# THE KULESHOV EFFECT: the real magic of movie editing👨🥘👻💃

Did you guess what I was talking about? No? Here's what happened. We just shot one clip with me in it, and spliced copies of it that differ in mood. The thing is, the brain logically connects the scenes by itself. It's not about the actor's performance, it's about a montage that creates each story. The effect was named after its creator, Lev Kuleshov. Probably you have no idea who he is, but he was actually a world-famous filmmaker and film theorist in the early years of the last century. Hmm, what methods of montage do we actually know? Combining shots, montage by direction or lighting, and many other approaches. All these movies were also defined by Kuleshov. Generally speaking, if you are really interested in movies and filmmaking, we recommend you remember this name.
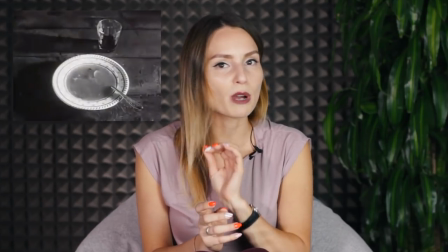When Klishov showed this example to his colleagues, everyone claimed unanimously, but independently of each other,
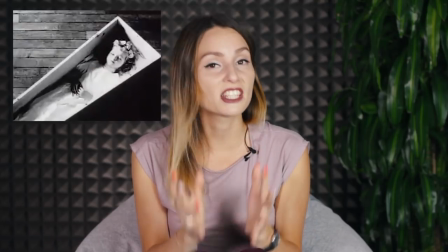that in the first clip, the man was hungry, in the second one, he felt grief about a girl's death,
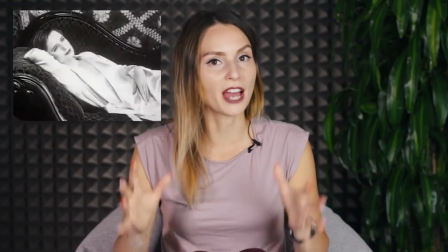and in the third one, he is interested in a young woman. Viewers got this impression because of the main character's facial expression. And what about you? As you might have assumed, only four clips were shot for this experiment – the bowl of soup, the kid, the young woman, and the actor himself. Then, the picture of the actor was divided into equal parts and spliced with the beginnings of the other clips. This experiment proves that the contents of the next frame can radically change one perception of the previous frame. The actor's performance doesn't always define the contents, the montage defines it too.
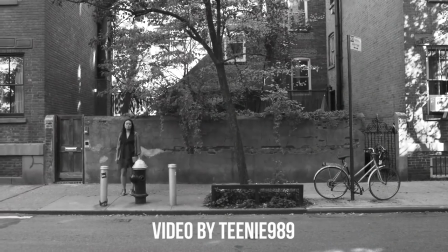Maybe you think it's just a trick? No, it's not.
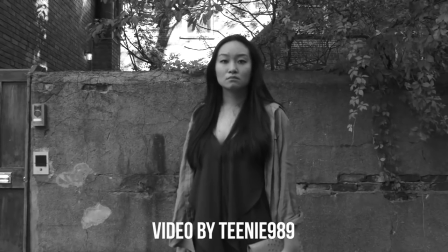Many camera operators, film directors, and bloggers have recreated this experiment and drawn the same conclusions. It's amazing, don't you think? Another similar experiment is called Kulishov Geographical Experiment.
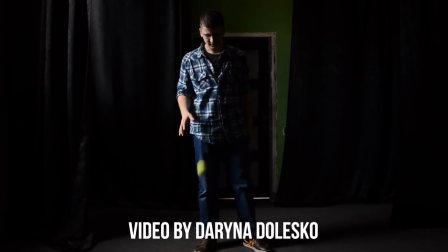It proves that due to the montage, carefully arranged actors' actions by a director can seem uninterpreted and happening in the same place,
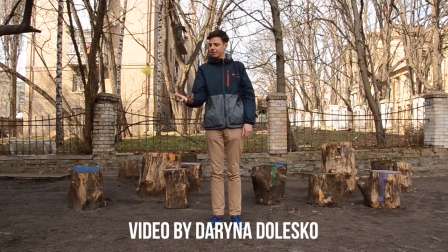even if the footage was shot in different locations. This means you can film your actors separately, in different parts of the world.
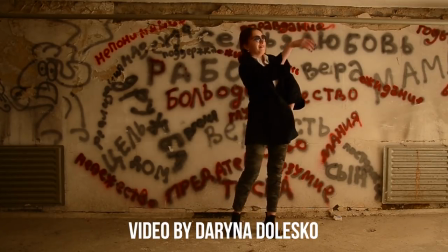But if the frame is carefully constructed and the actors' actions are coordinated, viewers can be convinced that everything happened in the same place.
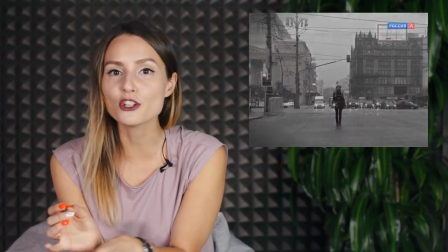To do this, Koleshov filmed and edited a study that showed a woman passing in front of Mos Tork on Petrovka Street.
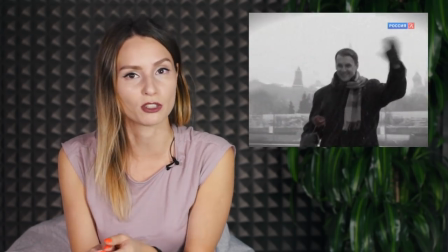In the other clip, the man walked down the Moscow River embankment. Both characters smiled and moved towards each other.
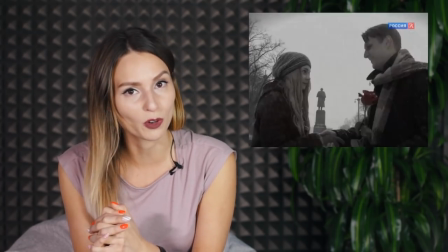Their meeting and handshaking were filmed in front of Gogol's memorial. Here the actors turned around and looked elsewhere.
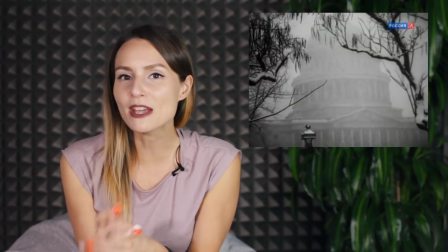Then, the director added a picture of the United States Capitol building. Then, a picture of Persistensky Boulevard, where the actors made a decision and went elsewhere.
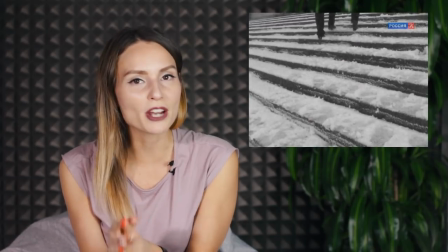Finally, they walked up the stairs of the Museum of Fine Arts. Everyone who watched the footage saw that the characters had entered the Capitol building. I am always impressed by the magic of Montage, because it is totally adorable. If you decide to recreate Kulishov's experiments, don't be so shy. Leave links to your videos in the comments below. I recommend you watch this episode on how to combine different shots, if you haven't seen it yet. Click your thumbs up, subscribe, well, you know the rest. See you next week, guys!